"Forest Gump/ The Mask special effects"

Hi, I'm Michael Simpson, and this is my assignment 1 for motion graphics and compositing.
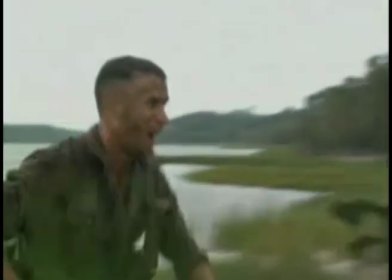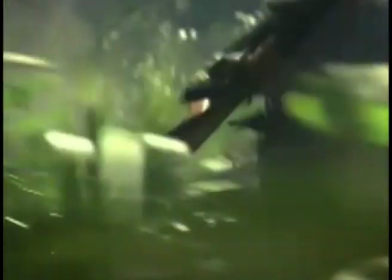(0:11)
I am creating this video podcast to explain the use of motion graphics and compositing within certain movies.
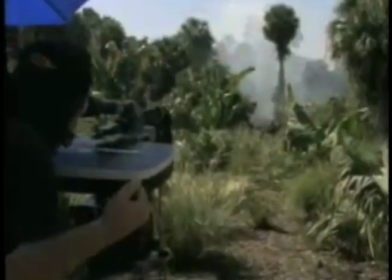(0:16)
The movies that I have chosen to describe the use of motion graphics in is Forest Gump, and later I will compare it with The Mask. The reason for my choice is that both films were released in the same year, 1994, and use similar technology, but the visual effects in them are used to create a different outcome.
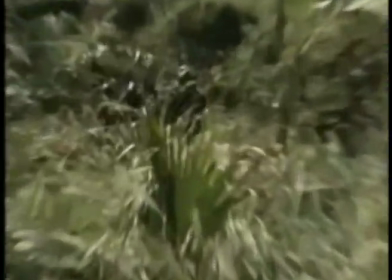(0:32)
I'll start off by explaining the term motion graphics and compositing. Motion graphics quite simply means the graphics that move frame by frame.
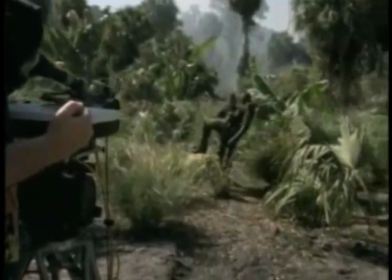(0:40)
It could be an animation or video footage. Compositing, however, means to combine several pieces of video or images into a single frame. Rotoscoping, which is software used for animation and motion graphics.
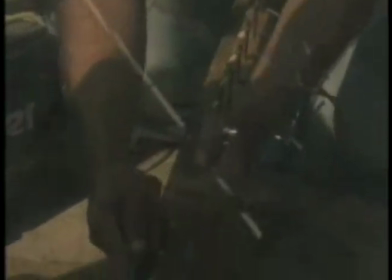(0:52)
In the case of Forest Gump, it was used a lot for masking and combining layers to make it seem like different scenes or footage are the same one.
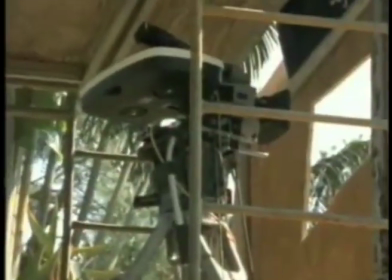(1:01)
When creating a film or animation, you're not supposed to use the entire frame because you have to compensate for cropping the outer edges,
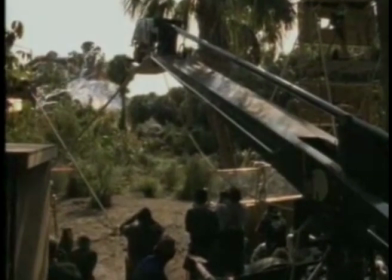(1:08)
so to avoid this we must use action safe areas. These are used to guide people in creating videos.
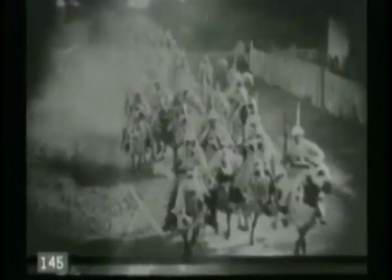(1:18)
There were scenes that had to be altered to insert Tom Hanks into them,
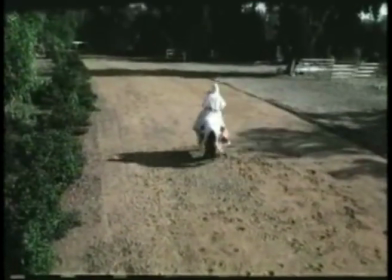(1:21)
footage of famous people and or historical events that may have originally been filmed 50 or 60 years previously, or even nearly 100 years ago. The first scene to have been altered in this way was the one with the Ku Klux Klan footage.
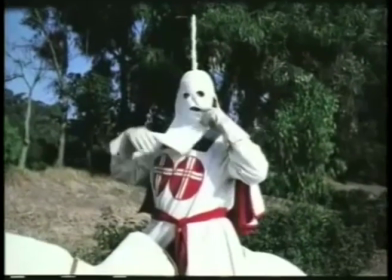(1:34)
In this scene, Tom is the only new object placed in the older footage.
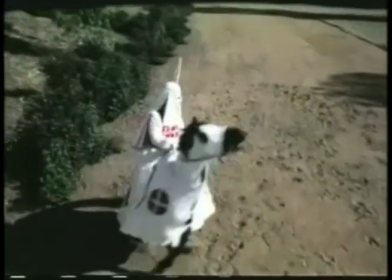(1:39)
What they had to do was guess the height of the camera, so they could accurately determine where the camera should be raised to.
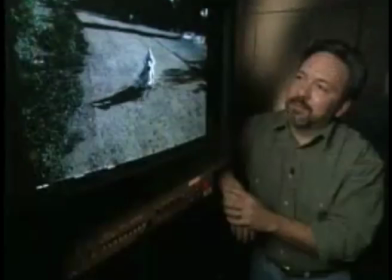(1:46)
If they didn't get this right, Tom would seem out of proportion to the rest of the footage. The timing also had to be just right, so the people in the background footage didn't charge off through Tom, or where Tom was supposed to be standing.
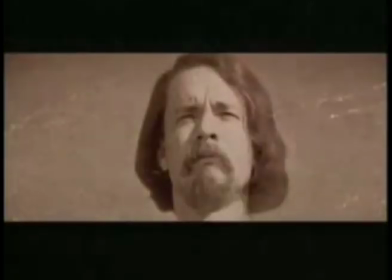(1:56)
He had to look like he was leading the group of men. Also, they had to get the colours of the scene right, blending the modern footage to the same colour of the old footage.
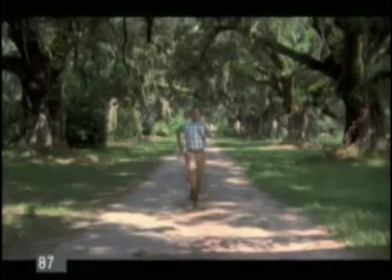(2:05)
The scene that was most surprising to me that they used visual effects in is the scene with Tom Hanks running down the road being chased by a car. The reason for not using Tom Hanks in this scene is simply because it's too dangerous, and they couldn't use a stuntman because the camera angle was facing Tom. So the solution was to have Tom run down the road and then turn right,
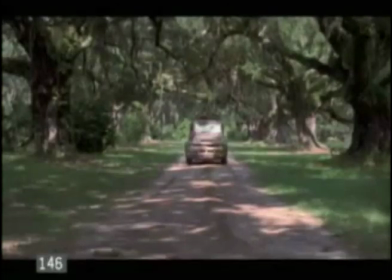(2:25)
and have the car drive down after he exits the scene, with the camera then panning with the car.
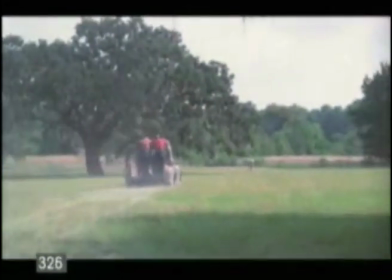(2:31)
Rotoscoping and animation and visual effects software was then used to blend Tom and the car onto the same layer, making it look like it happened as one scene.
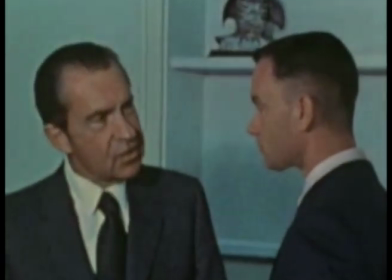(2:42)
There are several scenes where Tom Hanks has been placed over people that were in the older footage, so as to make it look like Forrest Gump was involved in historical moments. The main problem with using this kind of old footage is that it wasn't meant to be used alongside modern
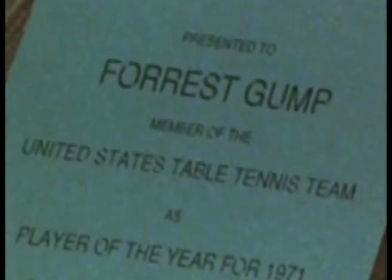(2:56)
film footage, and it was never meant to be used for effects work. In the case of this footage of Richard Nixon talking to Forrest Gump while holding a plaque, the first thing they would have to do here was to take the man who was receiving the plaque out of the shot using erasing tools and place Tom in his place,
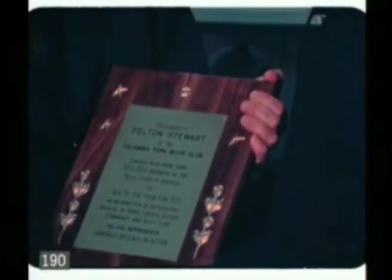(3:13)
making it look like Forrest was receiving the plaque. The hardest part of the Nixon clip was adding Forrest Gump's name and details onto the plaque.
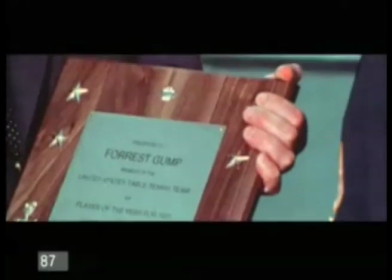(3:21)
This was especially difficult because the camera from this old footage was shaky and Nixon's hands weren't steady either.
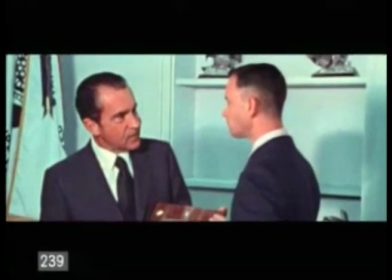(3:28)
This doesn't sound very difficult, but it was because of the subtle changes in perspective to the camera.
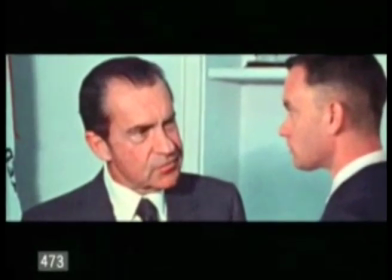(3:34)
They had to keep the nameplate on the plaque centered and make sure it followed the motion of the actual plaque.
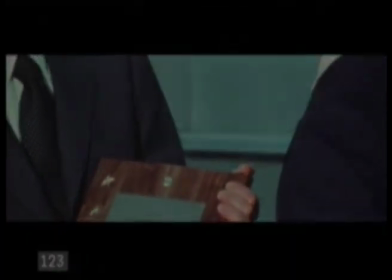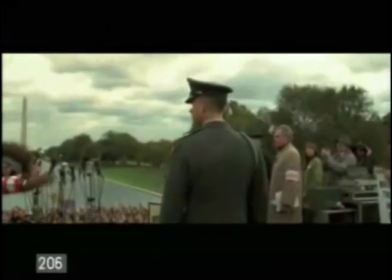(3:46)
In certain parts of the movie, there weren't enough extras to fill the area that the director wanted, so the visual effects team were set to the task of creating the illusion of having the right amount of people. An example of this was the reflecting pool under the Washington Memorial.